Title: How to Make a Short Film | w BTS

So because that day we only had to do 2 locations, they were both in my house, it was only Andre and I was like, we're gonna take our time with these.
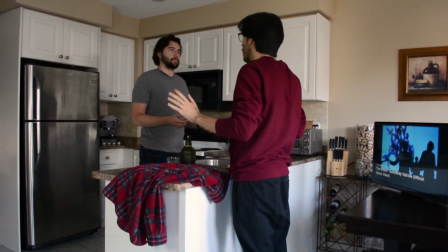(8:23)
So before we even started shooting, I was talking to Andre, making sure we're both on the same page, that our actions matched.
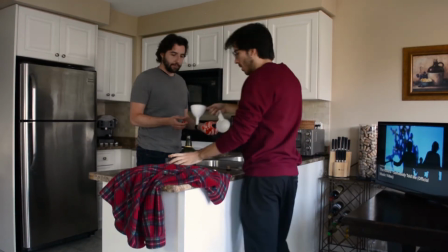(8:28)
We had to become one person in order to make sure his timing and my timing are good for certain shots.
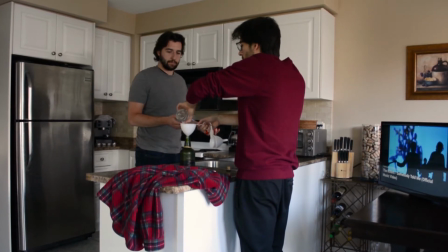(8:34)
I also felt that stress from day 1 of wearing way too many hats at once here.
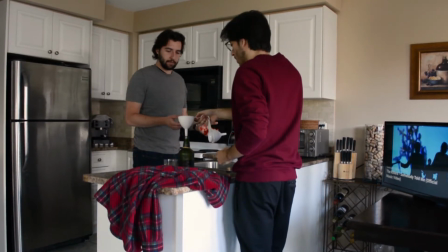(8:38)
I was doing the makeup, I was setting up props, because this time we had a cup that needed to be filled a proper distance. I didn't want to waste anything. Oh, and for those wondering, whenever you see alcohol in my short films, it's never actually alcohol. It's just flat iced tea, because it looks oddly very similar to bourbon or rye or whiskey. Put it in one of those cups, fill it up with some ice cubes, and you've got a movie alcoholic.
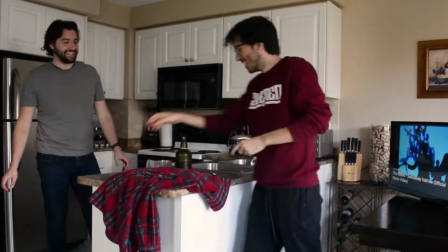(9:01)
And one thing I noticed in this location is when I took my time with certain shots and I directed
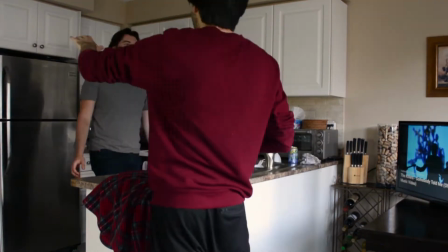(9:06)
Andre to act a certain way or to make him express himself a little bit more, his performance, my camera work, everything just got elevated a bit.
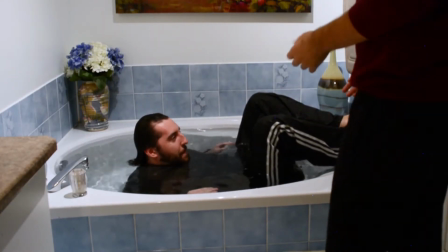(9:15)
And then that momentum moved on to our second location, which is the bathroom, where again I took that time before the camera even started rolling to connect with Andre, make sure that we were on the same
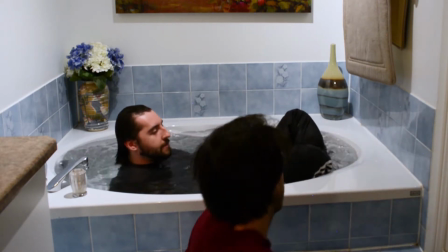(9:24)
page, we were both doing the same thing, and then we started shooting. And this is just one of the many crazy things that I asked Andre to do during this shoot.
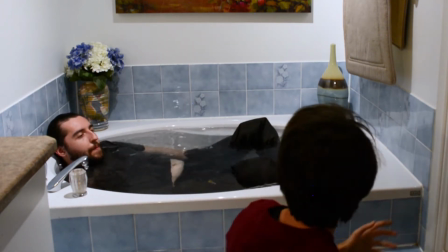(9:31)
Now, to submerge himself in a bathtub and pop out. But you know what? He was committed to the craft, so I applaud him for that. And then we had probably one of the toughest shots in the entire movie, and that is the oneer. That's this shot here, which on its own doesn't seem like anything special.
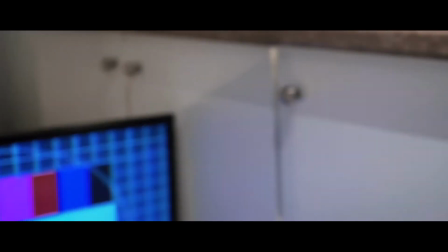(9:46)
And originally, it wasn't supposed to be a oneer. There'd be 4 cuts and it would look fine, it would work. But that was easy. I wanted to take it a step further and do it all in one take,
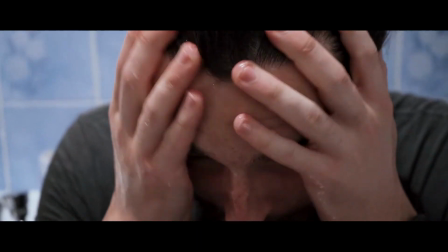(9:56)
which I I felt would add to that suspense, but also kind of bump up the budget levels a little bit,
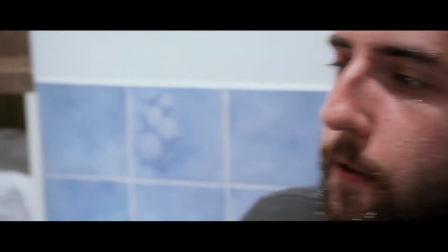(10:02)
you know, to make it feel like a little bit of movie magic.
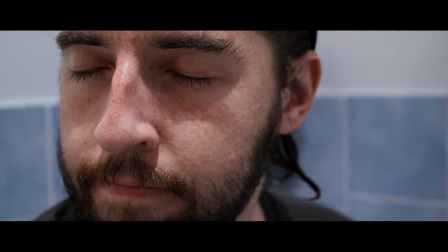(10:05)
Because when you're working on a movie like this that was like less than 50 bucks to make, anything that you can do to bump up that value is worth it. So the way we pulled this shot off was I pretty much sat in the bathtub with Andre filming. I had a close-up on Andre's face. When he looked over to the TV, I panned over with him. When he looked back, I panned over again with him.
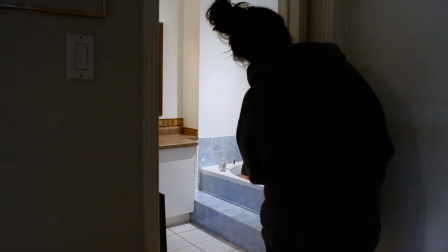(10:24)
As soon as my camera's frame got the TV out of sight,
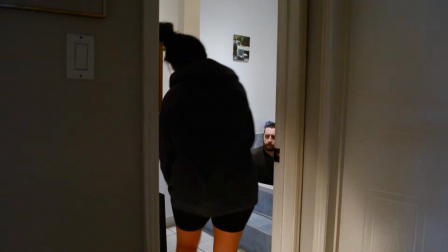(10:28)
I had my sister grab the TV and pull it out of the room so that when Andre did eventually look back,
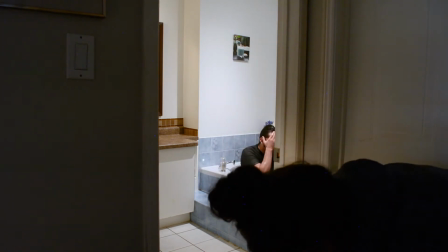(10:35)
I could follow through and there would be no TV there. Sounds pretty easy, right? I think we probably did this like 8, 9, 10 times maybe? It's not that the shot itself was super complicated, it was just the timing of everything. There's something that David Fincher says about filmmaking that I love, and it's that you're always looking for that magic moment where everybody becomes in sync and in their best form at the same time. So Andre's acting needs to be great. My camera work needs to be great. My timing with Andre and his timing needs to be great. My framing needs to be great. My sister's pullback needs to be great. Everybody at the same time has to peak at the same time, and it's hard to do. That's why we ended up doing 9, 10 takes. And even the final shot wasn't perfect, but it was the closest we got to it. On to day number 3. So I just spent about the last hour set dressing our final location for our short film. And yes, that means it is the final shooting day. I am both excited yet sad at the same time. But yeah, Andre's on his way. We got some more fake blood, some intense scene, arguably the most intense scene of the movie, the most important one. So no pressure. We had about a 2-week break in between day 2 of shooting and the final day, day 3 of shooting, which gave me a lot of time to review the footage and really think about how I wanted to tackle this final day. Because in my mind, the 2 scenes that I was shooting this day were the 2 most important scenes of the movie. And if these 2 failed, I genuinely thought the whole movie would fail. You know, they're the bookends.
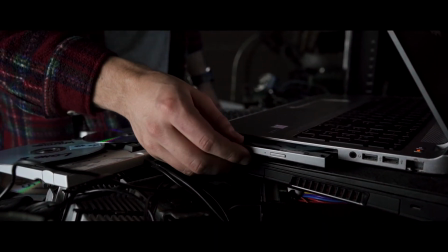(12:12)
They're the first time where we see Andre in his real state, which shows us the themes of addiction and escapism.